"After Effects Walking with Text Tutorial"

Okay, now we're getting up on the text, and he's gonna walk right past it. Vroom.
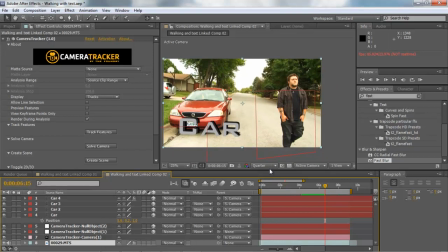742s
I don't really like the way that turned out.
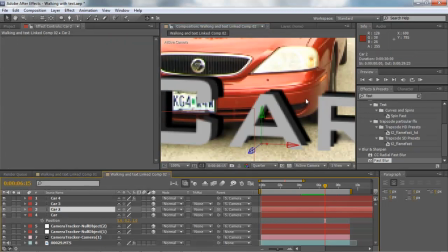745s
These are too far away, so we're going to go ahead and bring them closer if we can.
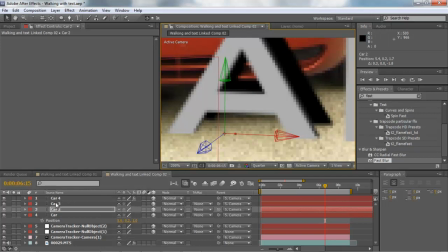756s
Let's bring them a bit closer because they just seem way too far away on that. That closer, and then pull this one a little bit closer too.
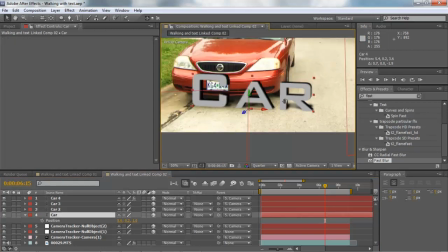768s
There we go. All right, let's try that.
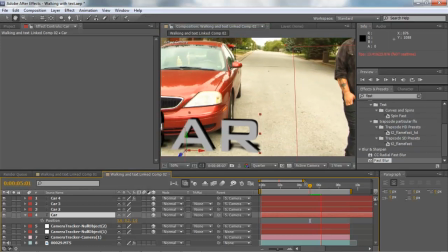775s
Yeah, that looks better.
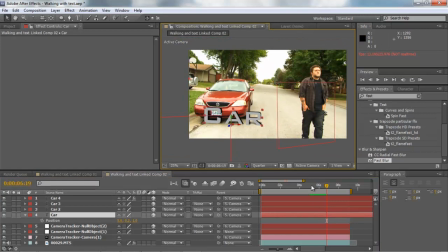Now, one thing you can do is you can do what's called a pre-compose for your text effects. You can create a text effect, and you can create it more 3D by adding more depth and more layers, and you can add a ramp to
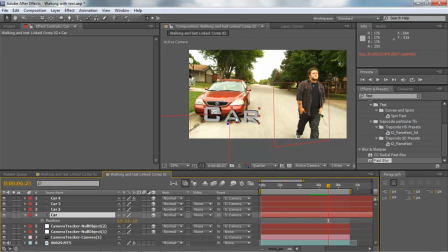797s
your text here so it looks a little bit more like it's in a lighting setting. Or we could just add a light, but that's for another tutorial. This is just a real quick, kind of easy one that I kind of made today. And it's just fun. This is something I always wanted to try to do, just never had a reason to try it.
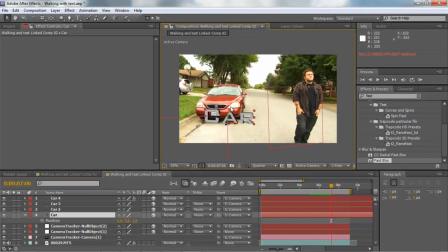815s
But we're going to go ahead and finish this out here by adding some color correction and make this just look a little bit more exciting. So we're going to go ahead and just kind of cancel out those layers there. We're going to go back into our... Actually, I'm going to talk to you some about adjustment layers.
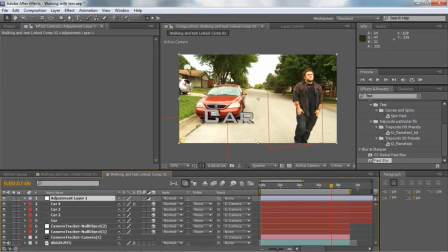833s
Let's add an adjustment layer. Now, adjustment layer is going to change all of the composition. Anything that is below this adjustment layer is going to be changed by anything that we put on top of it. So, for standard color correction, I usually use curves.
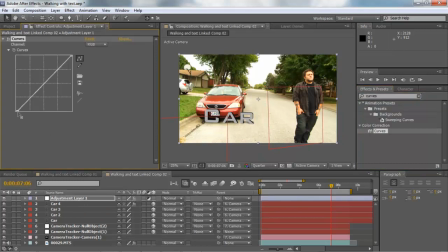853s
Bring a curves adjustment on here, and we're going to go ahead and just kind of make this a little bit darker.
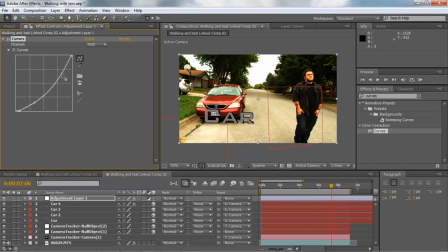861s
Kind of a nice little darker setting, a little bit more contrast, if you will. Bring that down just a tad.
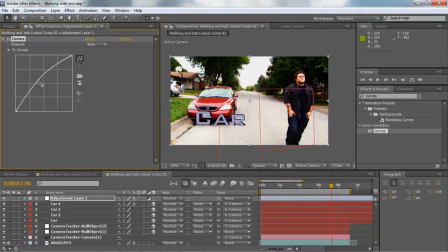875s
Blue. Change our blue setting a little bit. Bring that right there. Bring our reds down.
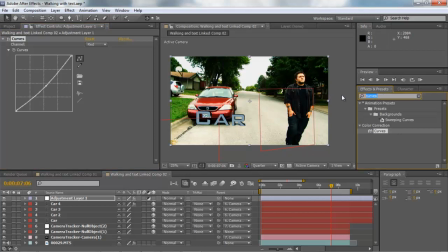890s
And let's change the saturation. Let's give this a different look, shall we? So we, yeah, type in our hue and saturation tool, and we go into, I don't really like that car being that red. Let's
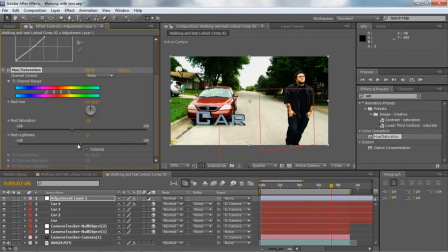910s
change that. Let's change it to a darker or lighter. Nah, darker. Darker is better. And the greens are way too bright for this creepy type of scene. We want to make this look almost apocalyptic without going fire and crazy.
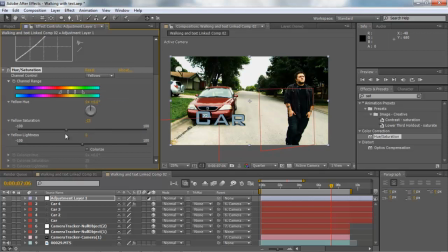928s
Let's change down our yellows so we're not too oversaturated and happy looking. We don't want happy. We want sad. Right about there.
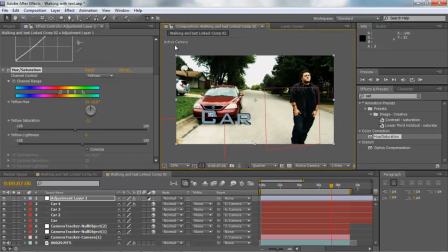944s
It's looking pretty good. I'm liking it. All right, now we're also going to add something called a tritone layer. Tritone. So type in tritone on there. Put it on top. And basically, you can add, you can make it into a sepia tone or different types of tones.
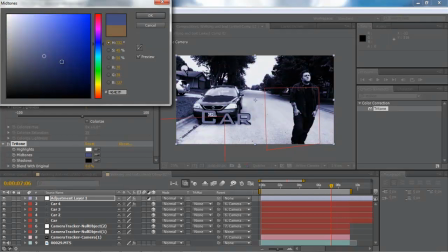963s
But one of the things I like to do is I like to add a little bit of blue in my compositions.
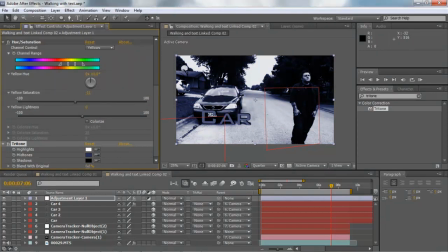972s
Let's add a little bit different of a color and then blend with our original composition. It just gives it this overall eerie tone.